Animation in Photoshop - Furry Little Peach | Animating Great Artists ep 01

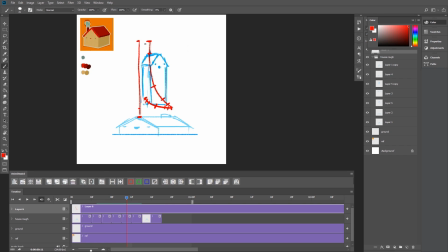So we're going to have a final position here, one where it starts there, let's have another here, and maybe a couple down here as it eases in. Now these are just guides. Once we add the frames, we're going to see how the movement actually sits and how it starts to feel, and from there we can tweak and make adjustments.
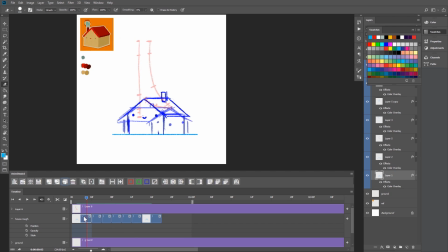So let's make that layer fairly transparent. There we go. Now I've just gone through and colored these frames on our house rough layer blue. This is so I can look down at a glance and see where our extreme keyframes are, and that our regular frames will just be colored purple, like this. Now I'm going to go through and draw all our in-between positions on these main extremes. Now
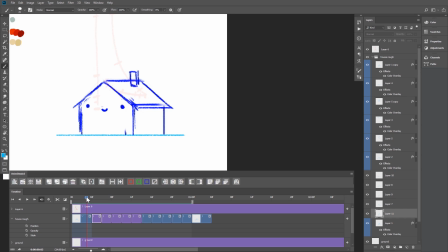Now I've done the in-betweens for this first transition. Now I've got a house starting here, and we've got 5 frames of it transitioning into this down extreme over here. To make it look like it's easing into that movement, the first image is very similar to that first one, then it moves very slightly towards the middle, then one of it completely facing the front,
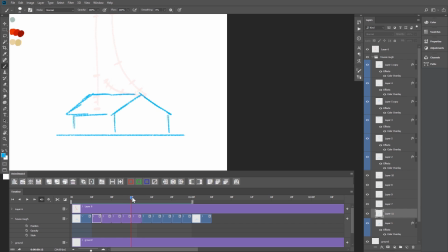and then the last two almost exactly into this last position.
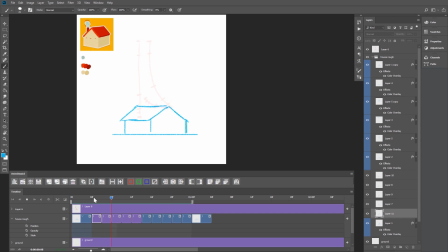Now when we play back, we can kind of see the pace of the animation and certainly how this first starting scene is going to look. Now let's go and do that for the rest of these transitions.
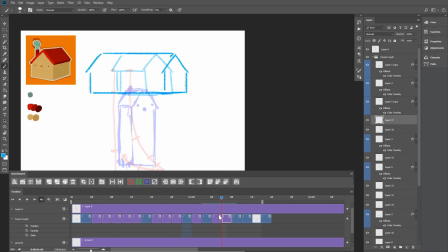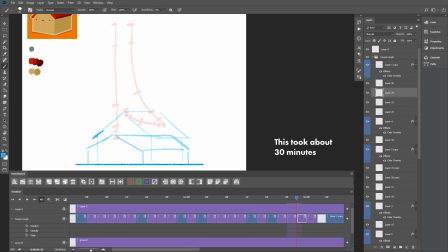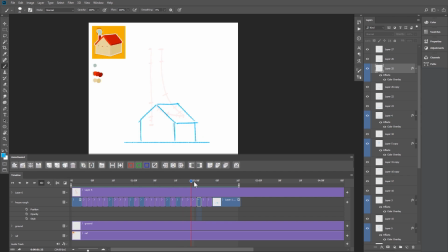Alright, I'm happy with this. Now I'm just going to go back through and add stuff like the chimney and the face to all of the frames, because I was ignoring that for the most part, just so I could get the movement right. Otherwise, just extra work drawing in the faces and chimneys into frames that, you know, might end up on the cutting room floor. Alright, so let's go through and do that.
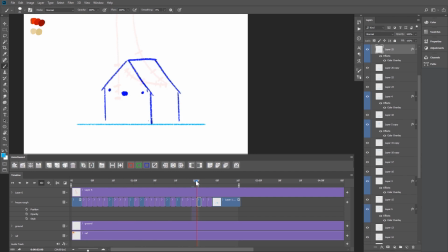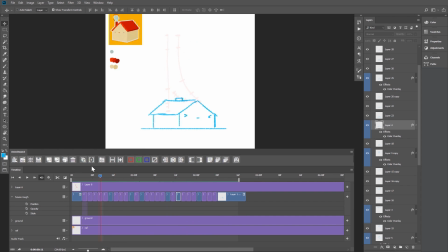I've made his facial expression change a little bit during the scene, so when he goes down, he starts, you know, crunching his eyes up like he's preparing for preparing to do this jump, and as he jumps he's sort of excited and surprised, and then he becomes sort of happy when he lands, like, you know, that was a thrilling adventure he's just been on.
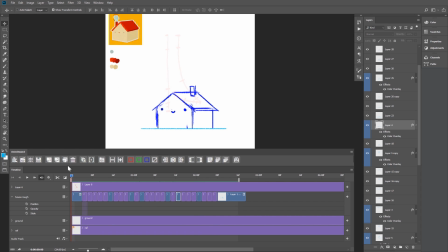I think that it adds, you know, a little bit more character, and I think it's a good idea to look for those little moments when you can add more character to your characters. I'm going to add a few more secondary elements to this animation to help sell the movement a little bit more. So I'm going to add this, you know, sort of puff of smoke kind of coming out of the chimney here.
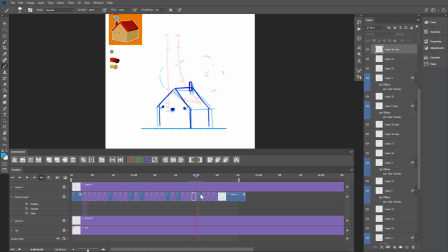Now I'm also going to add some extra sort of lines and kind of like sparkles that Furry Little Peach has a lot in her illustration.
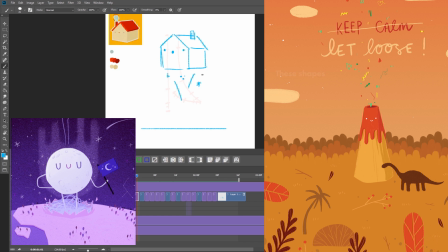So I think they'll sort of help sell the design language of this living in her universe.
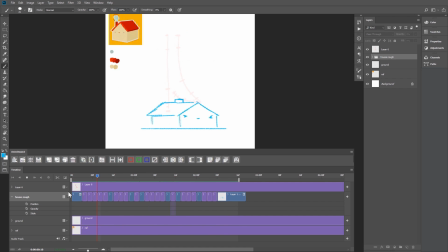Alright, I think we're done for our rough stage here. Now that I'm happy with everything, I can move on from here to create the final pieces of the animation. It's good practice that before you move on from the rough stage of your animation, that all the thinking is done. You know where all the elements are going to be, and you know the timings of everything.
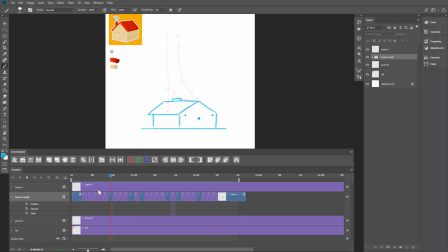This is because the next stage, where we're adding in the colours and sort of making the final pieces for our animation, is we don't want to be doing much thinking, because this is the most tedious part of the process, and you just want to be able to zone out, put on a podcast or an audiobook, and, you know, relax.
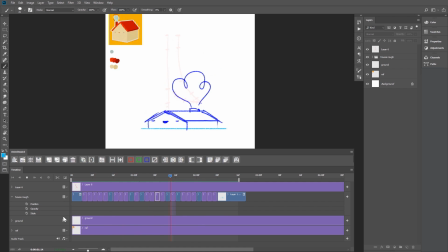Now I'm going to keep my colours separated on different layers, so I'm going to do a different layer for the house, a different layer for the roof and the chimney, a different layer for the face, and another layer for the smoke and the secondary elements as well. So let's go ahead and do those.